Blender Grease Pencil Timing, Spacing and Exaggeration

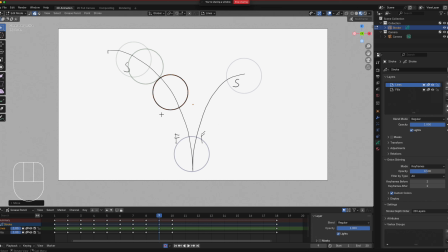Right there. But as you can see right here, there's a gap between 9 and 10. So this will give us that fast movement right here. So if I play this, okay, slows down a bit, but it's quick right here. So it'll be the same thing now when we go to,
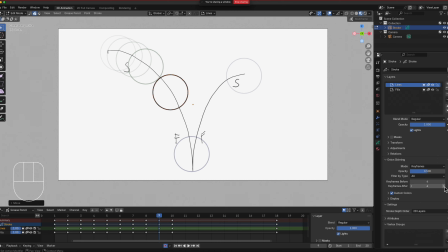let me increase this one to 4x4 so I could see the position and the height of the previous frame. So if I go 10, when we go 11, we want this up. It's fast, but it can't be as high as this because it's diminishing energy now. So it's a little bit lower. Okay.
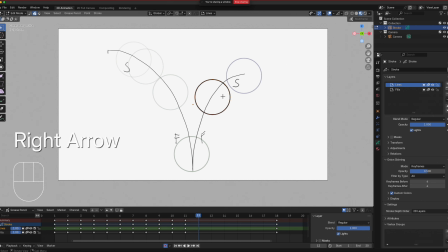And then here we can go, we can start kind of slowing this down. Okay. We go 13. 14.
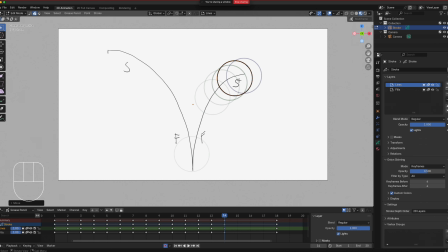Okay, 15. Let me go back. I put that a little too high, so I'm going off my arc.
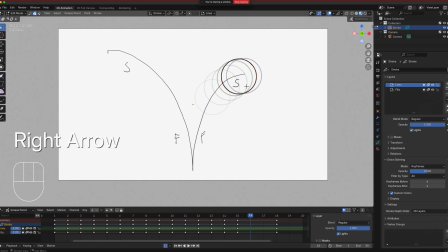Okay, 16. 17. All right, so if we play this, there's that bounce.
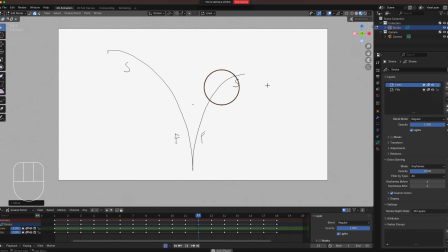Okay, I know it's choppy looking probably on Teams, but I can guarantee you that there's a nice bounce right there. And because I'm going to go to multi-frame here to show you, because that's the gap. That's what makes it fast. That's what makes it slow. Okay?
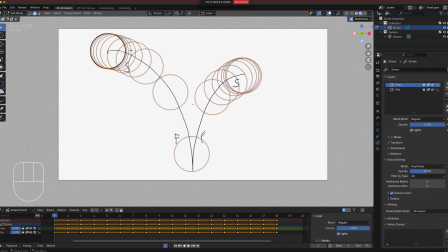So when you bunch it up right here, it slows down. So don't put one right here. I've seen a lot of students, they put a ball right here. That gives it a constant speed. I mean, it's fast, but it's still, it looks like it's pausing. Okay?
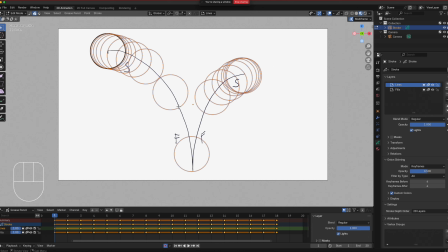You want to make sure they have a nice gap right here. All right, so this is for the arc. For the pendulum, it's the same thing. Remember your homework. You need to do it in 5 seconds, and it comes to a full stop at the end. The video only shows you one swing and then the reverse swing, okay?
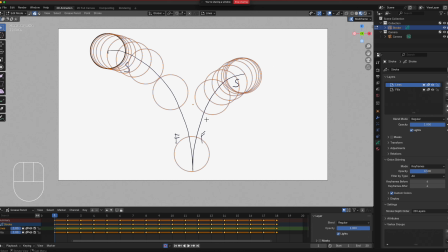The video only trains you on how to do the swing and slow it down, but the homework requirement is different from the video. So don't follow the video and thinking that that's the submission. No, the submission requires that you animate the pendulum swing in 5 seconds and it comes to a full stop, okay?
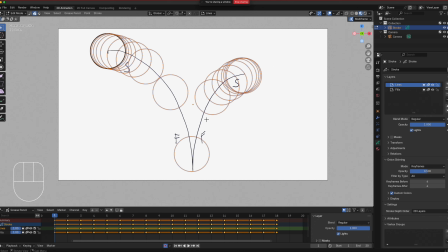So it's going to swing for quite a bit because it's 5 seconds, okay? So how do you do the math on that one? You multiply 5 with 24, right? So that's your timing on that one. All right, so one last one, very similar from what we did last,
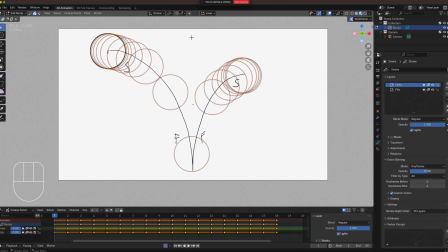is to do a kind of like a dribbling ball up and down, okay? And then we're going to do the squashing, okay? What's important to the main takeaway for the next one is that when you do squash, you do need time to squash, okay? People think it's just going to happen in one frame.
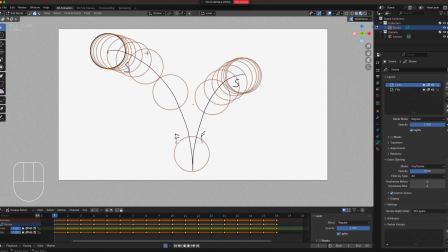No, it can't happen in one frame because you need to be able to experience the squash, and that eats time, meaning you need timing for that, okay? I mean, we could do it right here, but let's just do the kind of like the ball drop on this one so we get to do another scene.
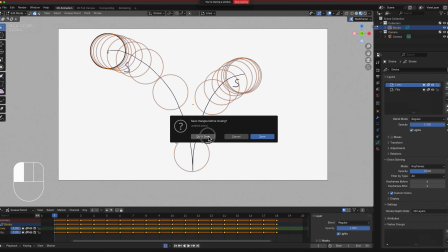So I'm going to go to the animation here. All right, so we're going to go to the default one.
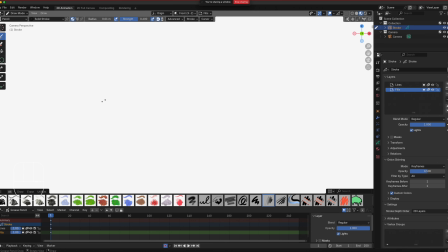I'm going to use fills right here as our main background. Okay, so I'm just going to use my pen, and we're going to create kind of like the background for it.
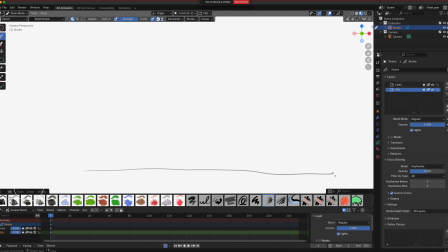So I'm just going to draw that line right there. Okay, and then we're going to go to our lines layer. This will be our animation layer. So I'm going to change my pen to the thicker, the pen brush. We're just going to use the circle right here, and I'm going to zoom out a little bit.